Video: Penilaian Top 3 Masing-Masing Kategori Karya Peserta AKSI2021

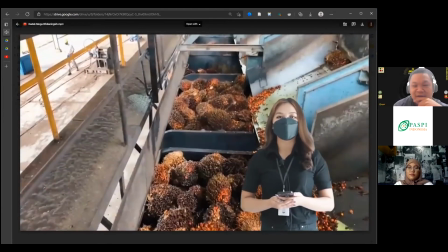[16:38]
Oh baik, gue nggak bisa terlalu banyak komentar selain ada vektor tadi itu yang masih bisa dibenerin sih.
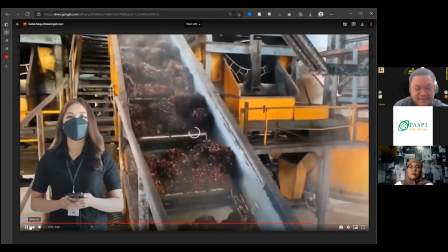[16:44]
Ya, sisanya bagus. Sisanya bagus. Sisanya bagus. Sisanya bagus.
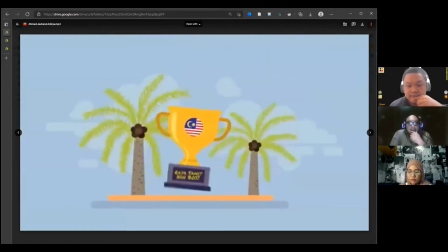[16:51]
Bagus. Gak melenceng dari data yang ada. Lalu dari grafisnya juga simple dan menarik.
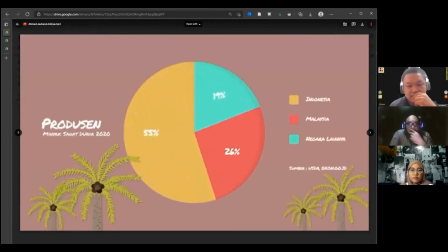[17:01]
Dari fokus di soundnya sendiri, dari
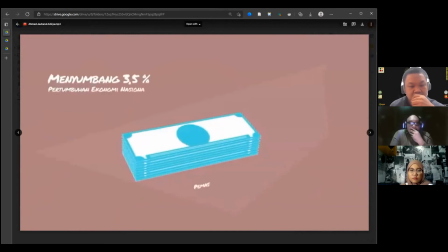[17:07]
sound designnya pas dengan grafiknya,
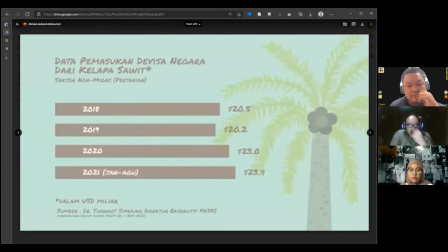[17:13]
transisinya juga, lalu dari background musiknya juga cocok juga dengan nuansa bukan tribal ya, tapi lebih ke apa namanya etnik.
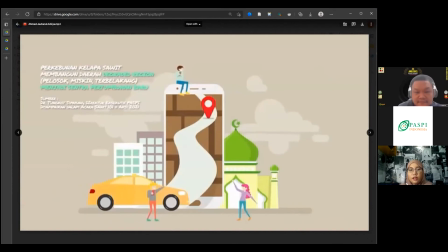[17:27]
Kalau dari grafisnya udah bagus, cuma terlalu banyak warna ya.
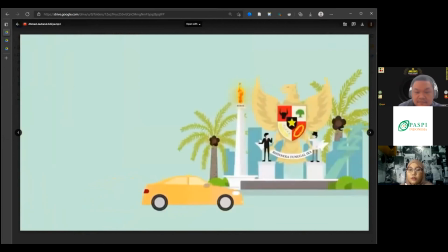[17:35]
Terus, tapi masih dalam satu tone yang sama kan, masih pastel, jadi masih oke. Okay.
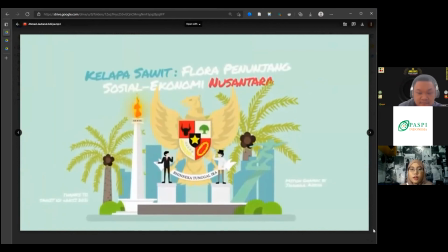[17:40]
Terus, untuk pergerakannya juga kelihatan di Monas apinya gerak,
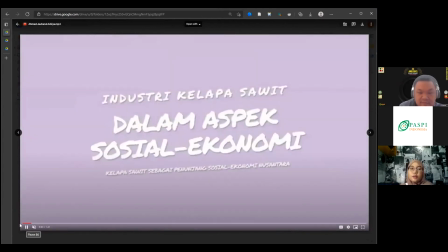[17:46]
terus dia ada daun juga gerak, maksudnya detail gitu pergerakannya.
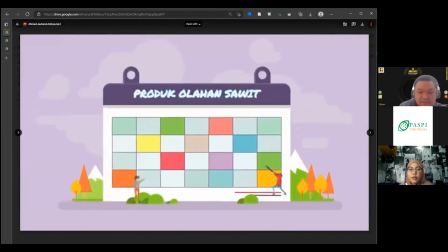[17:51]
Itu juga oke, okay. Terus sound effect-nya oke, okay, sesuai dengan gerak grafisnya.
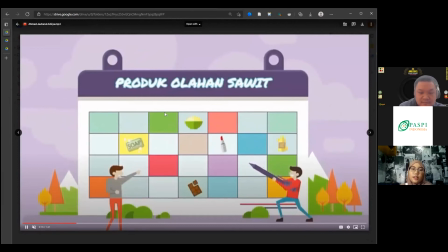[17:59]
Terus, grafis yang digambarkan sama seperti
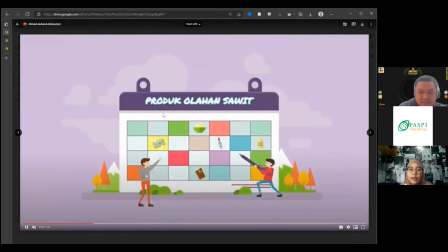[18:05]
narasi yang disampaikan gitu, jadi ini udah oke banget sih.
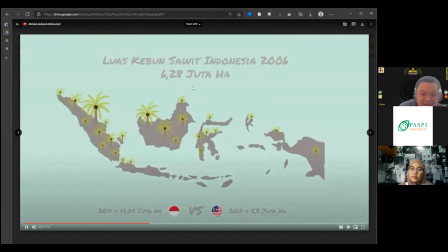[18:09]
Permainan tipografinya di awal ada beberapa yang jadi nggak, kalau misalnya masuk sini masih oke gitu ya.
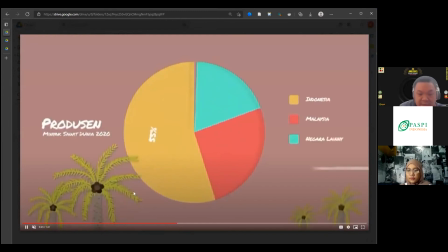[18:17]
Di awal tuh ada yang agak jadi kurang balance di awal-awal. Nah tapi gue mesti appreciate nih, ini yang bikin grafis ya,
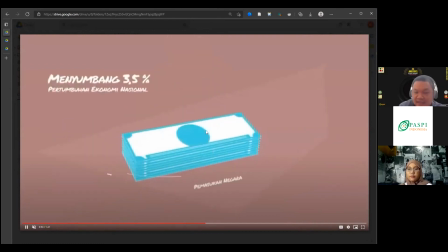[18:26]
dia nggak membiarkan ada satu objek yang stay dan nggak bergerak gitu ya, jadi selalu ada motion.
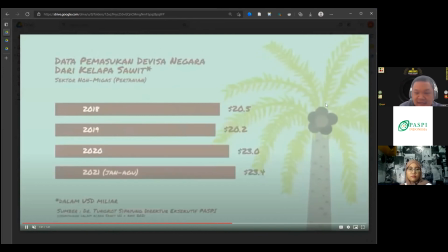[18:33]
Nih contohnya di sini, walaupun dia ngejelasin apa data yang di kiri, pohonnya ini ada gerak dia, ya.
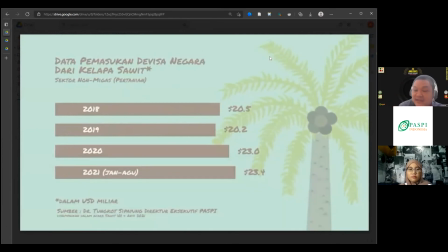[18:41]
Jadi nggak kelihatan kayak image yang stay still gitu. Jadi cuman ini doang apa, cuman grafisnya doang kah yang gerak gitu.
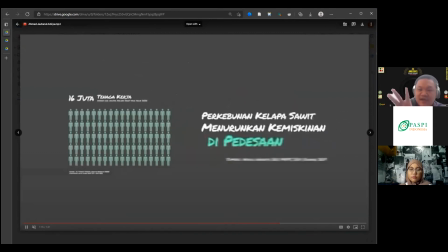[18:48]
Ya. Jadi dia nggak membiarkan ada satu detik pun dia punya frame ini diem.
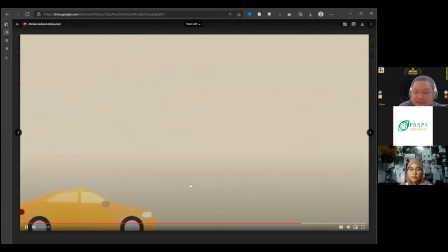[18:56]
Nah itu salah satu yang gua appreciate dari anak motion grafis ini.
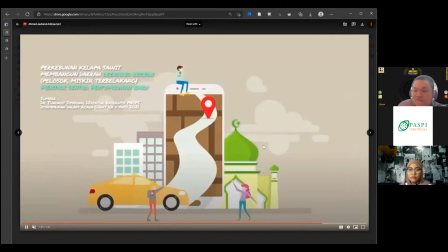[19:00]
Detailnya untuk make sure semuanya itu terus bergerak gitu, jadi kita keep entertain.
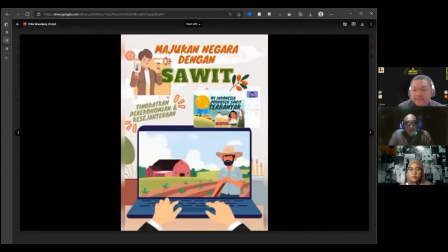[19:08]
Dari substansinya to the point, di situ kan ada tuh di atasnya, di atas laptop itu ada tingkatkan perekonomian kesehatan, dan tuh bener-bener dia jelasin di dalam video itu.
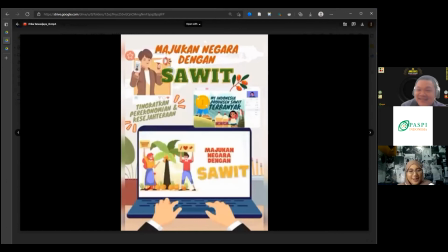[19:19]
Jadi nggak bertele-tele, to the point. Dari grafisnya sendiri sebenarnya udah bagus, cuma yang di atas si laptopnya nih fontnya terlalu banyak dan terlalu rame jadinya.
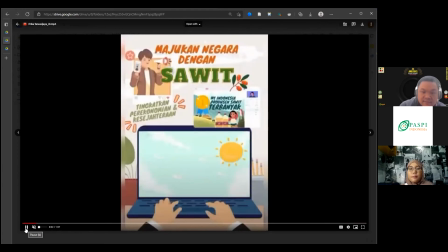[19:35]
Terus karena dia penuh gitu, padat, jadinya terlalu padat gitu.
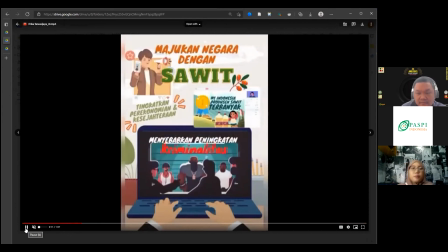[19:43]
Terus untuk di samping-sampingnya tuh ada area yang blur, itu kayaknya kalau untuk saya cukup mengganggu ya. Kenapa nggak dilebarin aja gitu? Kenapa harus ada blurnya di kanan kiri? Terus untuk motionnya sendiri, untuk pergerakannya udah baik,
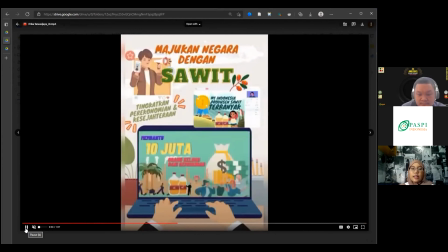[20:02]
walaupun nggak kayak yang tadi ya. Yang tadi kan semuanya bergerak tuh, tapi yang ini udah cukup oke sih. Okay, kalau dari saya setuju sama Mbak Adel nih. Untuk sebenarnya untuk style ya, untuk stylenya itu ini unik ya.
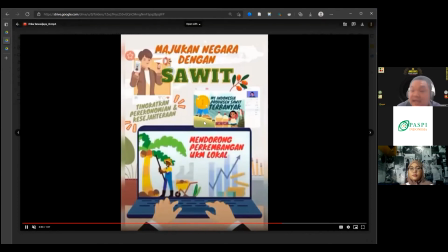[20:17]
Dari cara dicampur warna dan lain-lain ini cukup unik. Cuman saya, mestinya insert kamu ngasih begini ya, ada banyak teks gini, ini mungkin dikasih space ya, karena kita mau ngeliat yang gerak gini atau
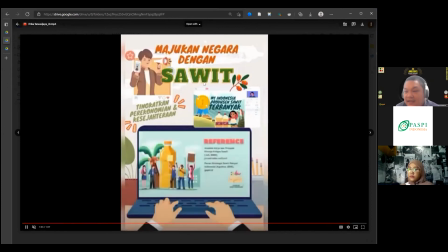[20:33]
hierarkinya dia. Videonya yang di atas gitu ya, karena kita sebenarnya mau nonton video kan, kita mau nonton video tapi sayang nih ketarik terus ke atas gitu ya, karena di atasnya ada yang teriak buat dibaca gitu kasarnya.